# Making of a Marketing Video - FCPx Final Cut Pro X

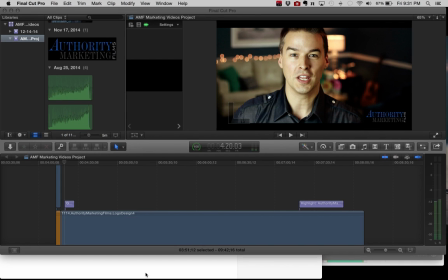0:00 Hey everyone, this is Matthew James Peters of Authority Marketing Films, and for the last, maybe 2 weeks, 3 weeks, I've been looking at behind the scenes footage of how they create movies, giving my video here a little more of a cinematic effect,
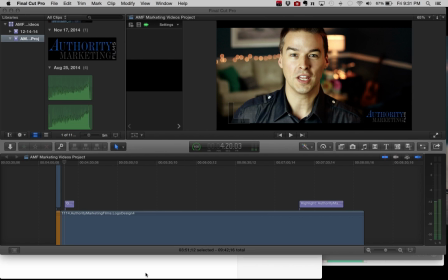0:18 and I just wanted to break it down for you and give you guys a behind the scenes look at how I did this and how you can replicate it. So I'm going to show you right now. I am using Final Cut Pro. Now it is not a cheap program.
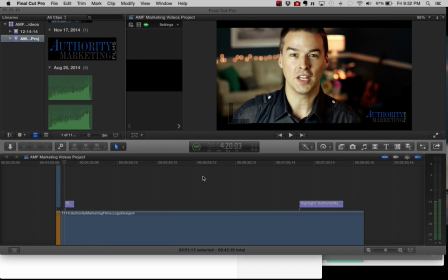0:31 I think it's about $300 or so. The real cost is in the time in learning it, and it took me the longest time to figure this out.
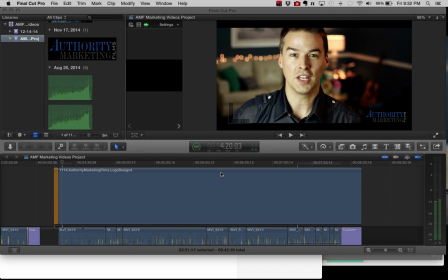0:40 It's very different than what I had been using before. So just know that if you're going to be using something like this, if you are doing your own videos,
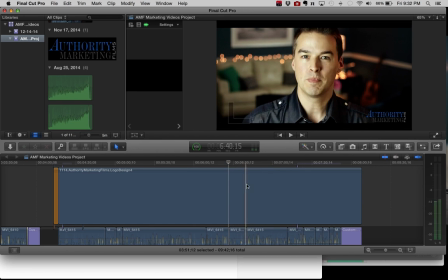0:48 that the cost really for this is not the $300 of buying the program. It's learning how to do it and how it organizes your files and everything. So we have a few different elements here.
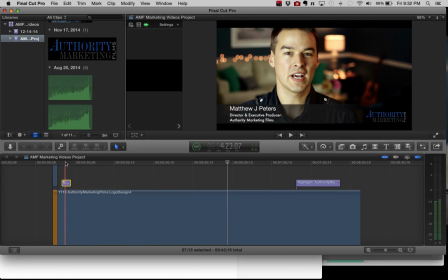0:57 Right here, you'll see this is my cursor right here is over this box. That is, my name and director and Authority Marketing Films there. So that's our titles there. There's a simple titles just using this T, bringing up the titles.
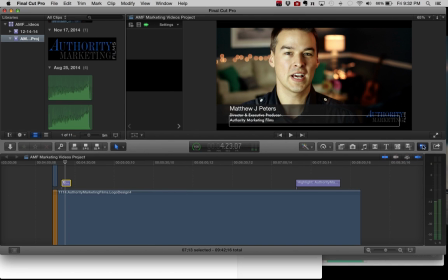1:15 You grab it and put it in there. I'm not going to go into the whole thing, but I'm just showing you, I'm breaking down what it is I did.
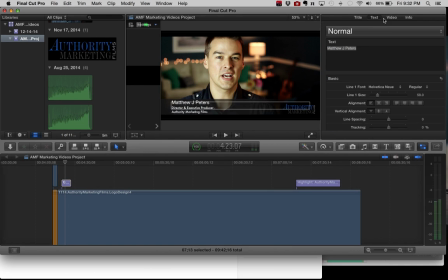1:20 So as I click on this here, I can go to text and you can see where I can change that. And I can just go line by line and change those things, change the sizes and all of that.
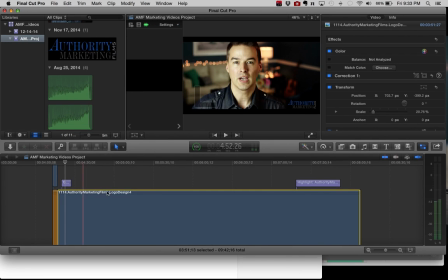1:30 So there's a lot of flexibility there. Now this is the main video here. You'll see that this is showing up as one shot.
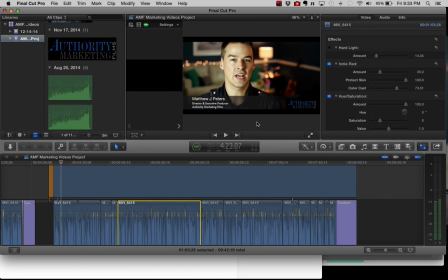1:39 I'm sorry, right here. These are this is the video here. But what I wanted to show you was the footage that I started with. So I have filters on it. And now watch how this changes here. Hue and saturation change.
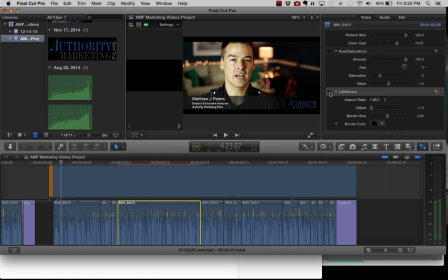1:56 I use Indie Red. Letterbox gives it that movie effect. Oh, let's make sure we're right in here. So we're looking at what I'm changing. So let's see what the letterboxing does. Hue and saturation, changing hue and saturation.
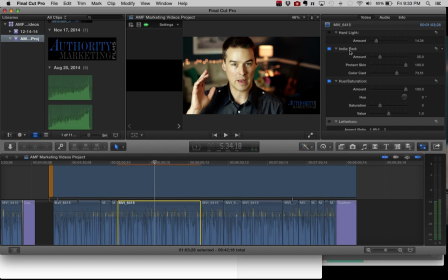2:10 This right here, this Indie Red, I believe what it's doing is it's emulating a red camera, which is a very expensive camera. It's just giving some of the qualities of that camera and putting into the mine here. The letterbox, and then Super 8, that gives it a film effect.
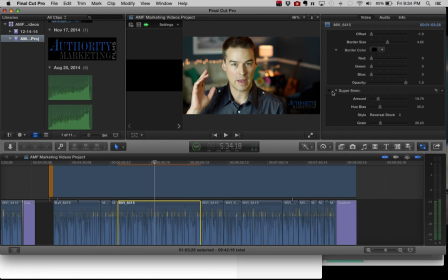2:29 Now, anytime you use an effect, what I like to do is they may have it set a lot higher and then I pull it back. And a lot of times when you find what you like, just pull it back a little bit more, because after you upload it, you're going to say, oh my gosh, that's too much effect.
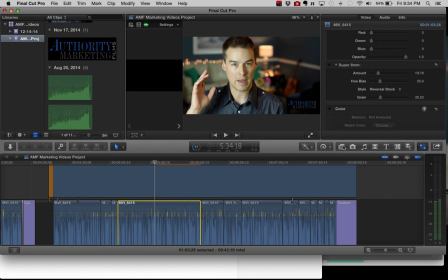2:44 So what I ended up doing is there are different effects here. I believe this is it here. Yeah, effects browser. So when I click on this, they have all these different effects, and I can move over it and you can see how I can change it.
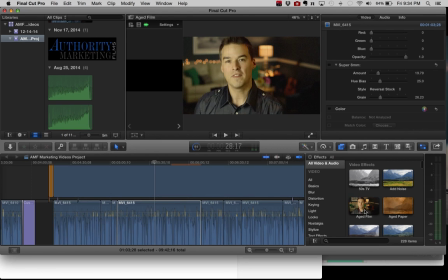3:01 The biggest thing people do when they add effects is they put too much on.
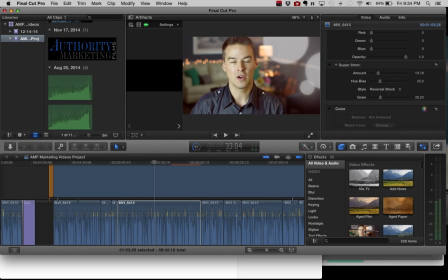3:05 Like, I like this, but that'd be way too silly for my video. If I was outside and there was a sun there might be some reason for those spots, but right now it'd just be a distraction.
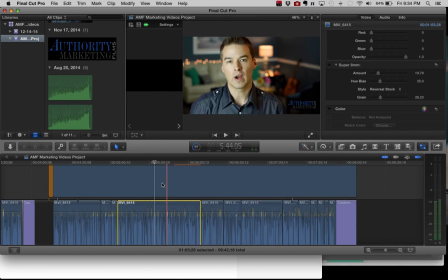3:17 So you can see the difference. So this right here is pretty close. I think the transform is good. So this is how it looked. I'm going to close this up.
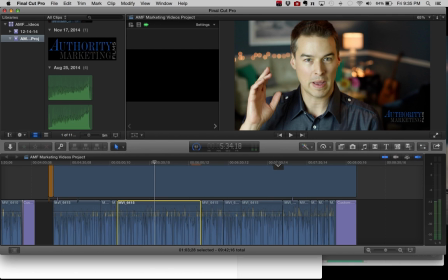3:29 You can see it much larger here. This is how it's shot out of the camera.
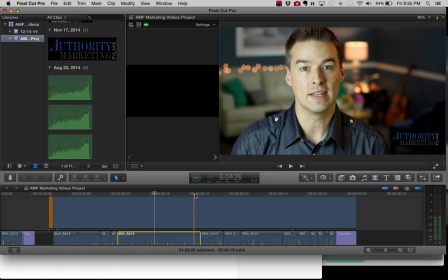3:37 Okay, now look at the difference when I switch it over to putting the effects on it, the film effects.
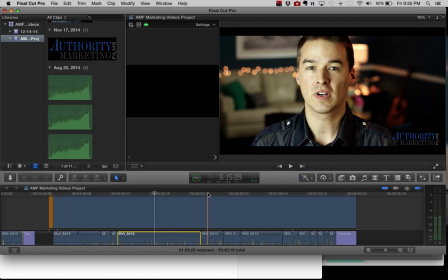3:43 Warms up my skin. There's higher contrast. Look at my shirt and how it's changed there. It just adds depth. Now, one of the biggest things you'll see in the back is this all blurry,
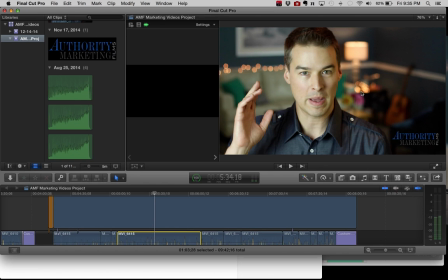3:57 and then you have this, what's called a bokeh or bokeh effect. And it is the lens. I'm using a 50mm lens, 50.